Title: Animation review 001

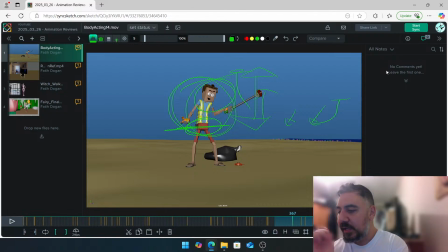It's sometimes it's really useful, Mario, to have someone else just take a look, even if it's like an animator or a student friend, and it's like, what? Oh, okay. Oh, I didn't see that, dude, because you've been working on this for a long time, so it can become a little bit, like that.
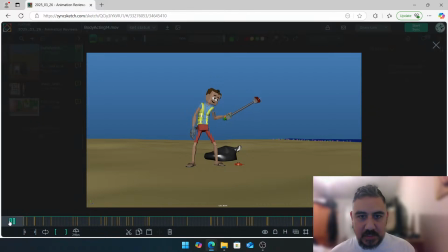Okay, cool. Let's see the last part of your shot.
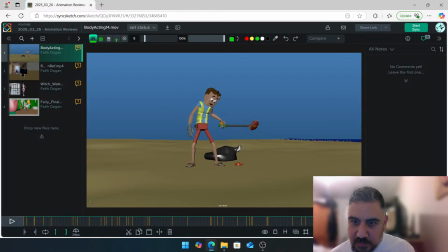I think this part of the shot here, this part, 4 to around this area, once you lean forward, there, it becomes a little bit floaty,
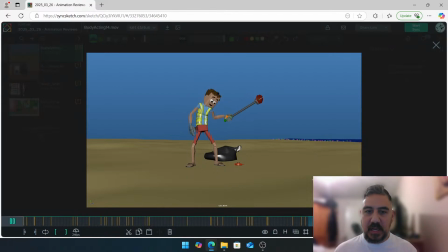and this is really difficult in animation, just to keep your character alive without doing anything.
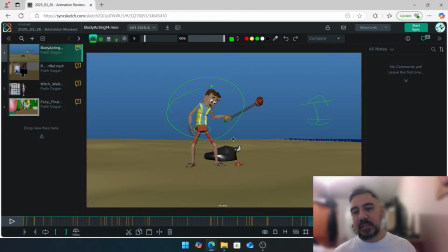So I would just try to do like a basic up and down on the hips in the graph editor, then basically with the chest just offset that. So you're just doing this kind of like, if you look at me, it's not like games animation where the character's like, seaweed floaty kind of.
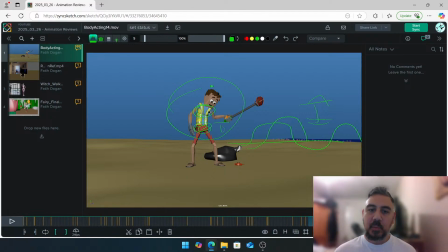You don't want that feeling. But just to keep it alive, we want to up and down on the hips, we want to up and down on the chest, or like rotation, and then you want to offset the head on that as well, just to keep, you can still have the same animation, like keeping alive looking here. It just goes into this little area of like floatiness.
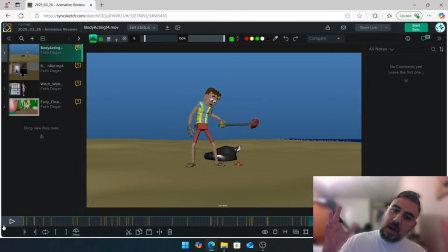So if I play this, there, it just, whoop, I'm there and I'm waiting for the next pose. That's kind of like what I'm getting. So if we can take a look at that area, so just make it less floaty, that would be awesome. Just similar to what you have in your other shots, other areas of your shots.
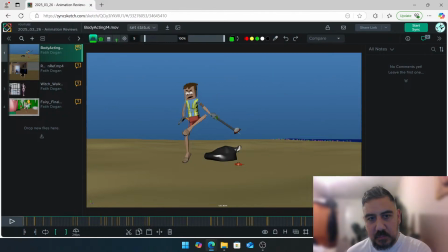Yeah, and my final thing would be, I like what you've done over here. I'm not going to get into that. I'm kind of trying to point out the main areas that we have. All this jumping around stuff is cool. Obviously, if I had more time with you, I'd give more notes.
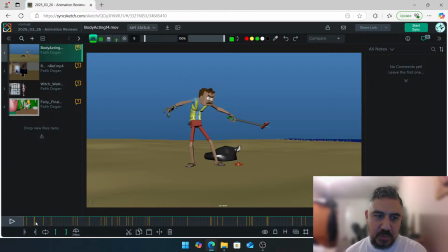But the only thing that stands out is after you do this, like, can you let me know in the chat what happens to his feet?
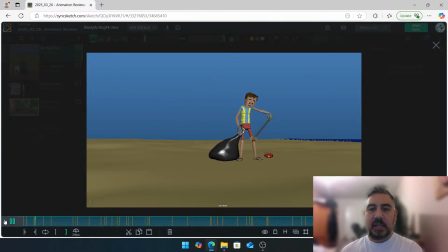Because from when I'm watching this, he's, trying to get the can from the sea. The crab dodges. Then he's trying to catch the crab, which is cool and fun. The crab and him is having like this tango, like, back and forth.
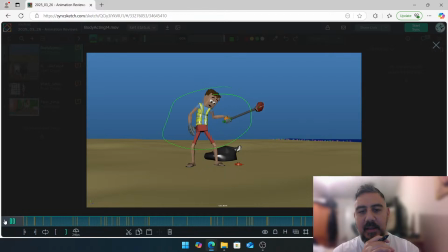Then he catches the can. And then, is that supposed to be like you're not finished with the animation?
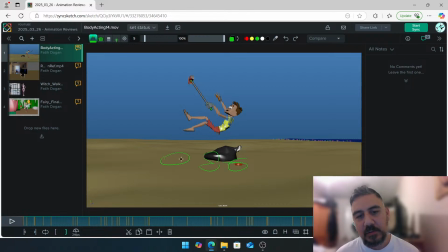The crab like snaps at his feet or foot. Let's do a Frodo foot. Is it supposed to like snap at his foot, but you never got around to doing it? Because I'm not sure what's happening there when he goes, ooh.
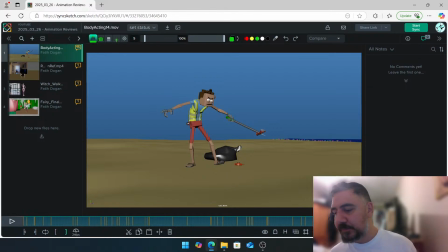Can you let me know in the chat, Mario? That'd be great.
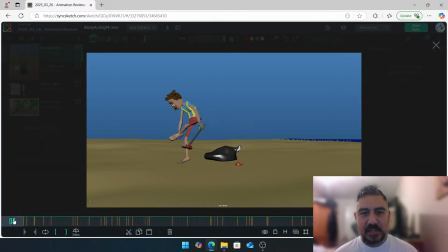Okay, besides that, the only thing I'd say here is, once you hit this, once you go snap, I would just drop the hands and then like really try to bring the legs down quick,
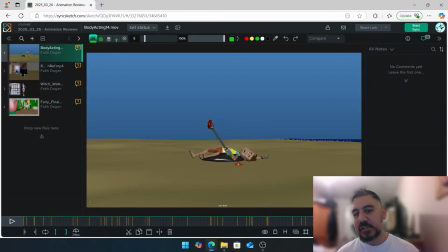because you just lose a bit of energy there. Like, you can get into this pose much quicker. I would say you can get into that pose, splat. You hit your head, that double bounce is nice. When you hit the floor, you go up and then you come back down straight into this.
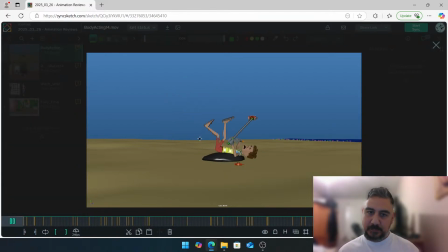I don't think we need to keep your legs in mid-air, hold them and bring them down.
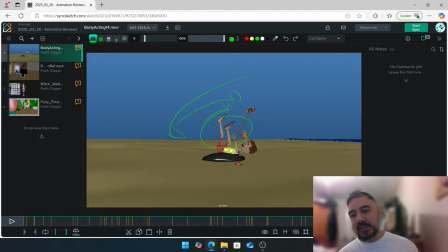I think you could just like whoosh, go there and back down into this final pose, and that will make it feel much more impactful. Cool. That's kind of what I have for you, man. It's looking good. Keep going, and yeah, keep updating your shot.
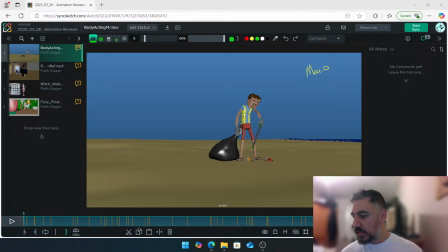I think there's room to polish as well. You've got a good level in there so far, and yeah, I look forward to seeing how much you progress this. So hopefully, yeah. So what would you say? He wants the can, chases the crab, gets the can.
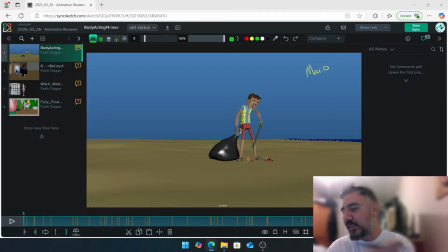Crab wants revenge and pinches him. Yeah. No, I guessed as much, but that's, yeah. Okay, awesome. That's awesome stuff, man. Yeah, like I said, it's looking good. Keep going, and yeah, thank you for sharing your shot for the review.
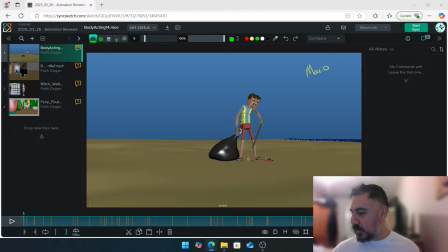I appreciate that. Cool. Keep going, man. Cool. We'll move on to the next shot. Let's see who we have. Let's put a smiley face.